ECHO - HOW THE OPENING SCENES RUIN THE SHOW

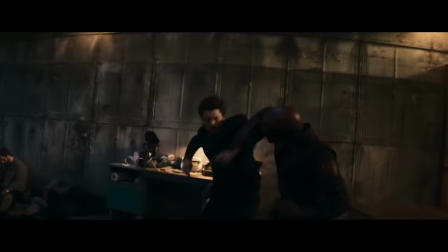12:33 It establishes not only theme, story tone, characters, and conflict, but it is also your hook to keep people invested.
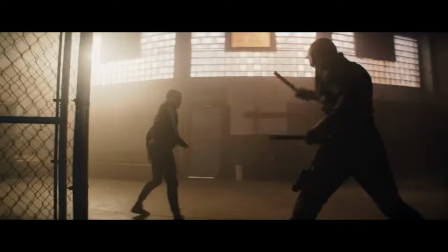12:40 A carefully crafted opener will propel your audience forward. An opening shot works the same way. It's the fires of the VC village in Apocalypse Now, as images slowly dissolve over our protagonist in his hotel room, noting the hellish nightmare he's about to take on. It is the planet aligning with 2001 A Space Odyssey, as thus spoke Zarathustra slams its promise that something celestial and heavenly is about to take place.
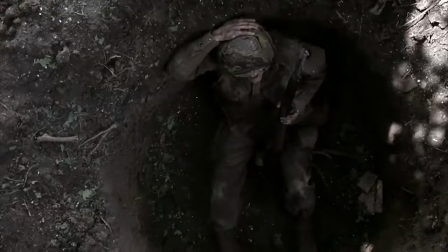13:04 It is the documentary interviews of Band of Brothers that explains to you that this was what your predecessors had to go through to win World War II.
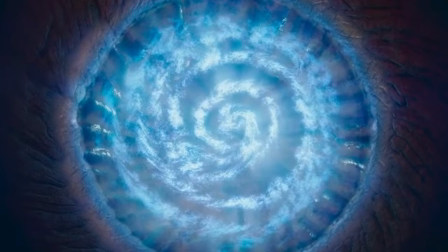13:11 A shot of a nuclear dog turd doesn't really hook the audience, but it does telegraph to them what the rest of the show is made of.
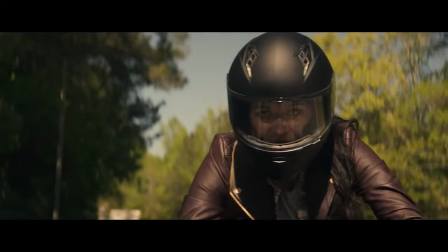13:21 That is one big pile of shit.
If you enjoyed this video, you go ahead and smash that like button.
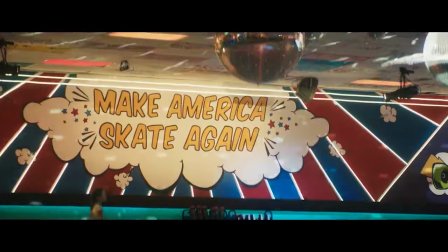13:26 And while you're done doing that, hit the subscribe button.
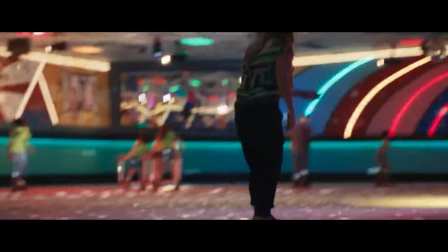13:29 And then after that, share this with your friends, family, people you hate.
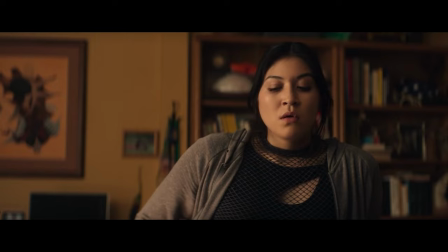13:36 Maybe you don't like my content and just want to waste somebody's time. Do it. Share it.
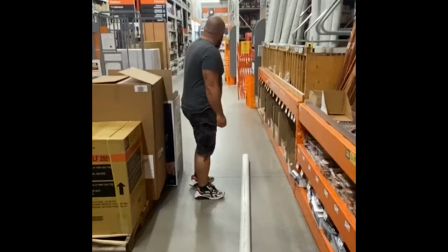13:41 Thank you. It is much appreciated. I'm out of here.